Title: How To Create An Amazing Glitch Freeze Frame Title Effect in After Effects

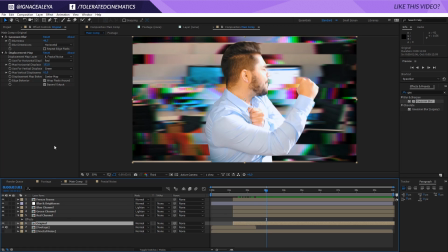[8:19]
Also set it to normal and delete the displacement map, of course. So now we have an original file like so. Repeat the edge pixels for the blur as well. I forgot to do that as well. So make sure you do that. Same for the brightness, repeat the edge pixels.
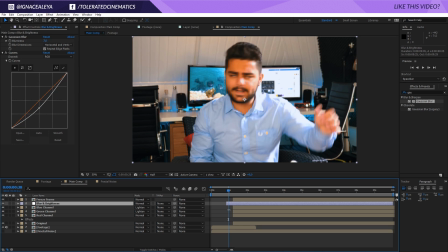[8:38]
And for the blur and brightness right here, I'm also going to offset this right here so it doesn't affect our original video file.
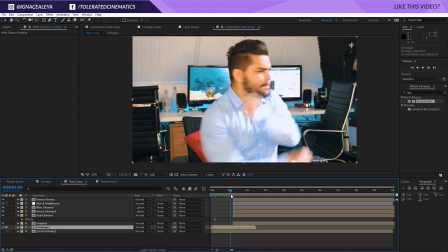[8:44]
So now we only need our footage at the beginning, and then right here, all the files turn in right here.
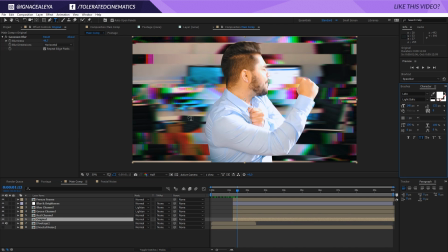[8:50]
So we also want to apply our text. So we're going to pick our text tool, click over here, and I'm going to enter my name and put it on top like so. You can also put it behind the actor if you want to, like overlapping.
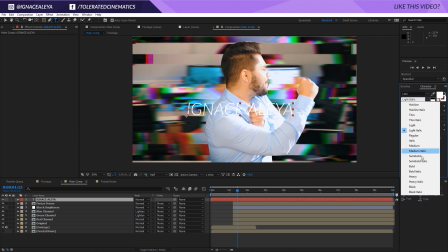[9:07]
Can do some cool stuff that way. I'm going to change it to a black so we have a nice thick font.
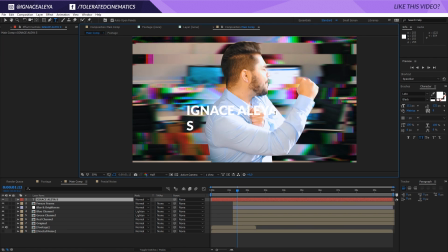[9:12]
I'm going to make it a little bit smaller. It's also cool to have something underneath it like subscribe, which is what you should do, but yeah. I'm going to put it like right here, a little bit smaller, and that's going to add a little bit more detail. And just adding the small text, it just adds up in the complete overall effect.
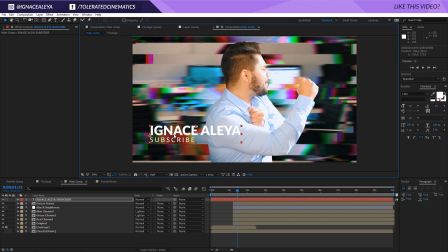[9:32]
So I'm going to pick my selection tool, put my text right over here. And as you can see, our text is really hard to read.
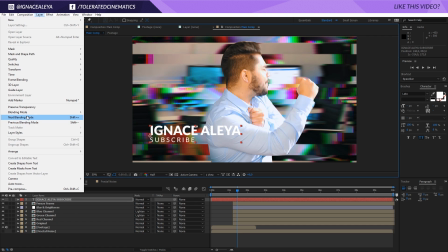[9:37]
So what I'll do is go to layer and apply a layer style drop shadow.
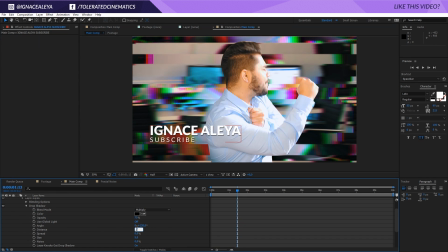[9:41]
And I'm going to open up the drop shadow right here and change the distance to 10 and the size to 0. Okay, so now we have a nice drop shadow like so. Our text should come in right when our freeze frame comes.
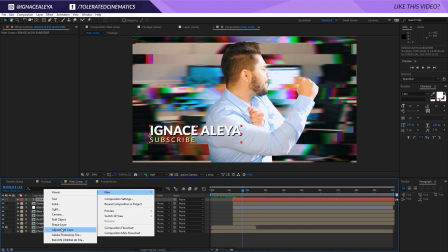[9:53]
And boom, we have our freeze frame. Then I'm going to create a new adjustment layer, and on that new adjustment layer I'm going to apply an effect called transform.
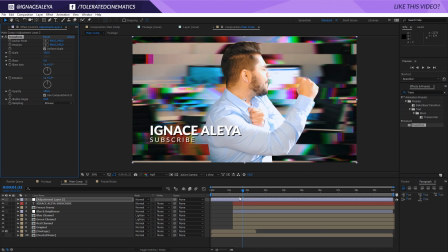[10:02]
This is going to be like a little bit of an animation that we want to put in, so to keep it interesting, to keep it dynamic. So at the beginning right here, I'm going to click, hold shift and snap it right here. You have your transform right here, and we can actually affect our scale and our rotation.
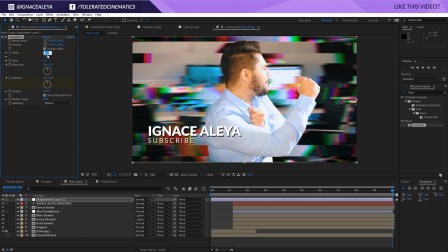[10:18]
Then go all the way till the end, and we can maybe affect the scale a little bit like so, and rotate it maybe one.
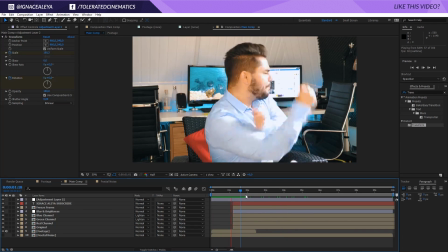[10:26]
And there we go. So now we should have something like this. And this is already making it a little bit more interesting.
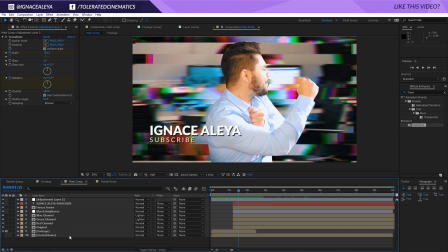[10:35]
So another thing that makes it really cool is to add a music track just on the point that you have this frame, so like a drop from music.
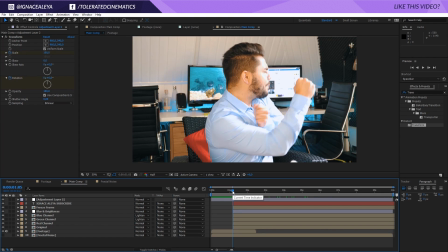[10:42]
And that's going to add up in the effect as well,
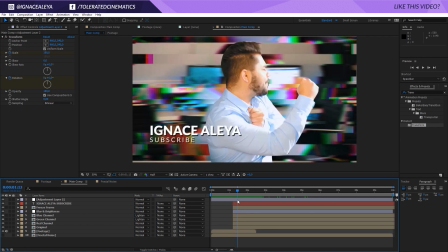[10:46]
because currently it doesn't look that spectacular because the audio stays the same, but that's not for this tutorial. Just telling you to add your drop just at that point, and that's going to work well. Another thing that I want to do is kind of give that a transition, because currently just boom and it's just our freeze frame, and that's okay, you can do that.
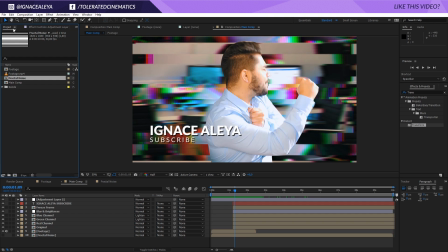[11:05]
I want to make it a little bit more interesting, so I'm going to click on my fractal noise, go to edit and duplicate my fractal noise.
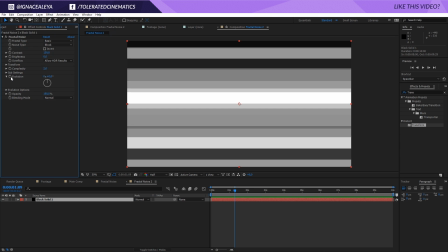[11:12]
Open up the fractal noise, and here what we want to do is go to the effects controls and just alt click on the evolution and write time times 500.
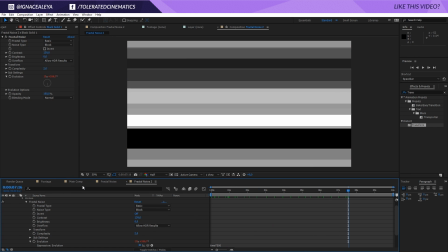[11:20]
This is an expression to animate your fractal noise like so. Go back to your main comp and create a new adjustment layer.
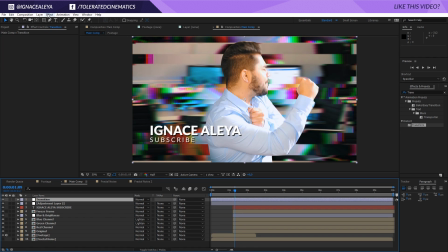[11:27]
This is going to be our transition. I'm going to apply an effect called distort and displacement map right here. And I'm also going to go back to my project manager and apply my fractal noise next to the other fractal noise,
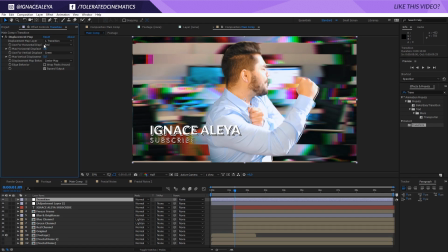[11:42]
also turn it off and go back to that transition. And we want to select our displacement map layer to that fractal noise too.
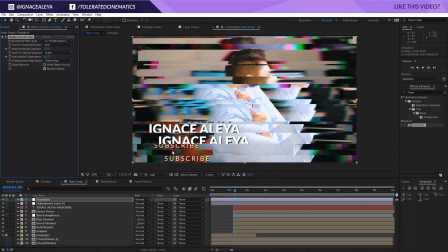[11:50]
So here I'm going to increase it by a lot like so, and maybe I'm just going to zero out the vertical and I'm going to keep it like so.
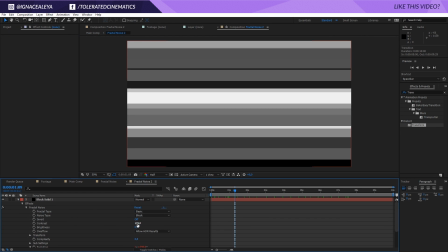[11:58]
You can also go back and maybe play a little bit more with the transform right here.
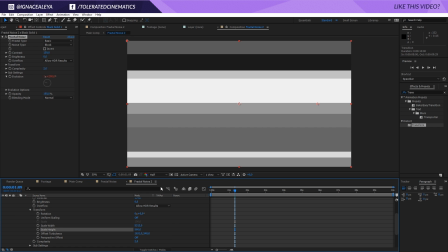[12:03]
So maybe you want to open that up and make them a little bit longer. Maybe you want a little bit more contrast.
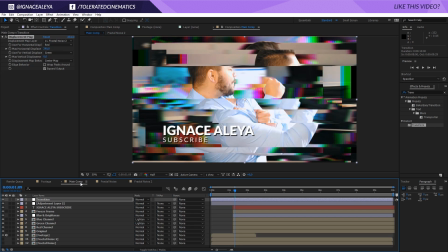[12:08]
Completely up to you again. Play around with this, but I kind of like this.
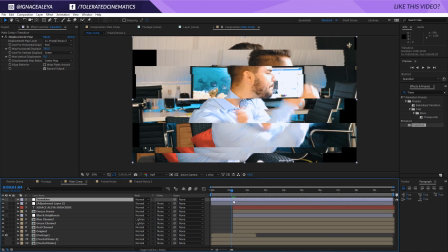[12:12]
So what I want to do is actually go to the beginning, and right here I'm going to trim this like right over here.
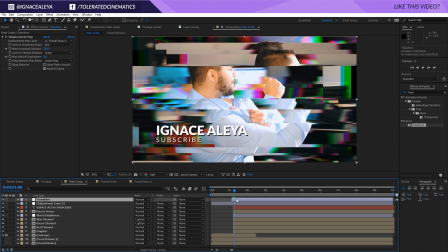[12:19]
And the next few frames right here, I'm going to trim it down.
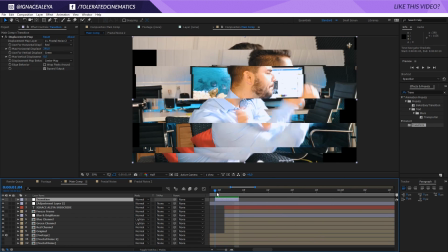[12:24]
So now we have like four frames of this animation. 1, 2, 3, 4.
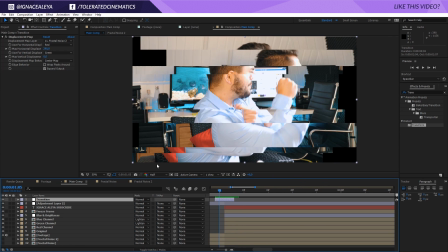[12:28]
Okay. On the first frame, I'm going to go to edit split layer.
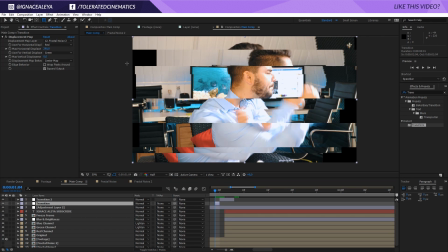[12:33]
And then on this first part, what I want to do is take my mask tool and just like mask out like the bottom.
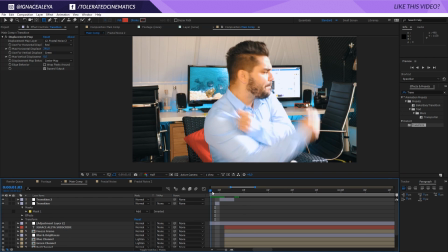[12:40]
So we only have a displacement on the bottom of our ladle, like it's still coming in the frame.
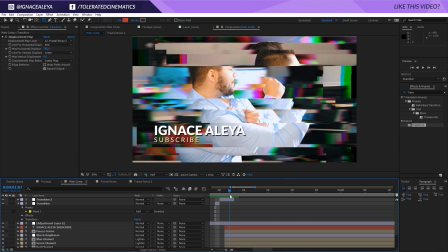[12:44]
And then we have the complete distortion. And then we have our text. Okay, so maybe right here we can do the same thing but on the top. So go to edit, split layer, and just this part.
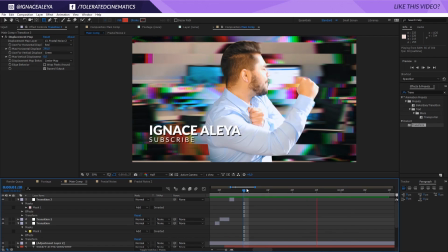[12:56]
And if we're going to see this back, we already have like a more punch in on our effect.
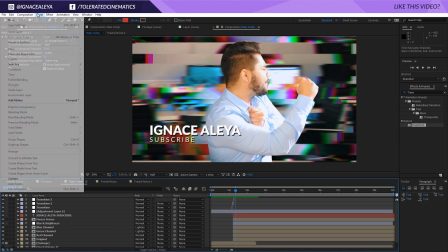[13:03]
So that's a lot cooler. Another thing that I did to make it even more interesting is I added another adjustment layer.
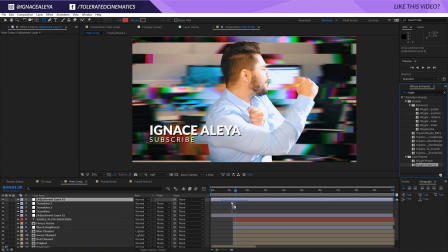[13:10]
And I know a lot of adjustment layers here. Wiggle preset V2. You can get the wiggle preset for free. The V2 is still not out yet, so I'm still working on that. Once it's out, I will definitely put a link to it in the description below.
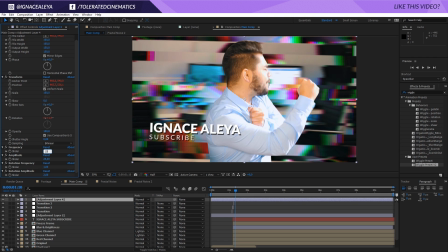[13:25]
So I have my frequency, and I'm going to set this to 10, maybe the amplitude, or actually 20, the frequency right here also to 20, and the amplitude is 2, that's fine.
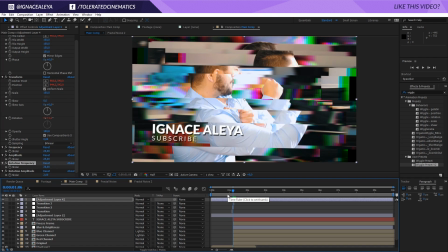[13:36]
Let's go to the beginning right here. So that's right over here. I'm actually using page up and page down to move one frame at a time. And I'm going to click here at that point when it's coming in, and I'm going to just drag over all my stopwatches like so.
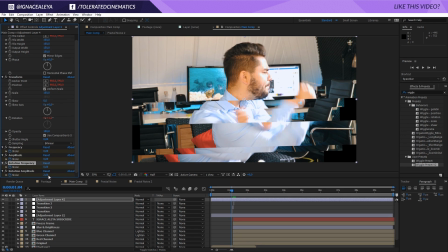[13:49]
And then right here, 2 frames back, I'm going to zero out everything. 2 frames forward, everything is working.
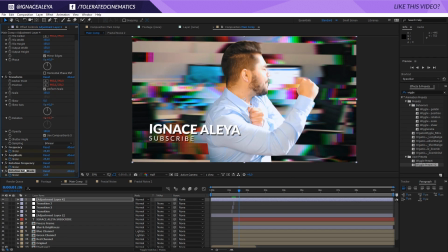[13:56]
And then I'm going to hold shift and press page down. That's going to move ahead 10 frames. I'm going to zero out everything again. So now we'll have like a short kind of screen shake that's going to look a lot cooler.
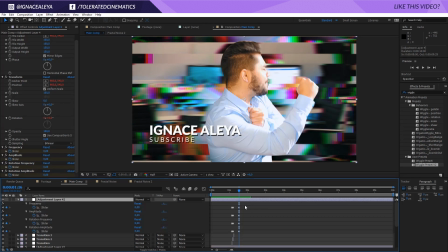[14:12]
If you think that's a little bit too long, you can just click on your adjustment layer, press U on the keyboard, and drag in your keyframes like so. All right, so that's really cool. You can also maybe play a little bit right here and play with your rotation frequency, maybe set it to 1, and the amplitude also to 1.
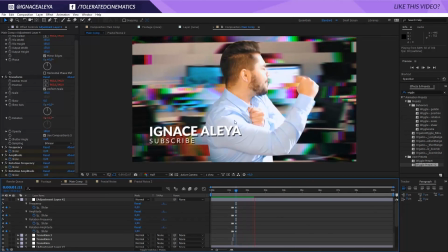[14:30]
And that's going to keep the image in motion like so. And this is a little bit too much.
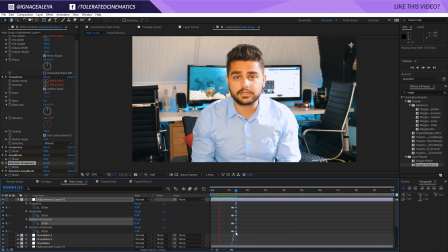[14:35]
We can set the amplitude or the frequency to 0.2 or something like that. Now we're going to have like a smooth animation, as you can see right here.
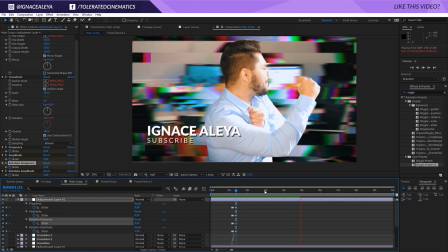[14:41]
So this is also really cool. This is basically it. So this is how to create a cool freeze frame effect in Adobe After Effects. I advise you to keep your drop just at that point, and it's going to look awesome. I hope you enjoyed this tutorial. If you did, give this video a like, subscribe to the channel for more, and then I'll see you in the next one. Goodbye.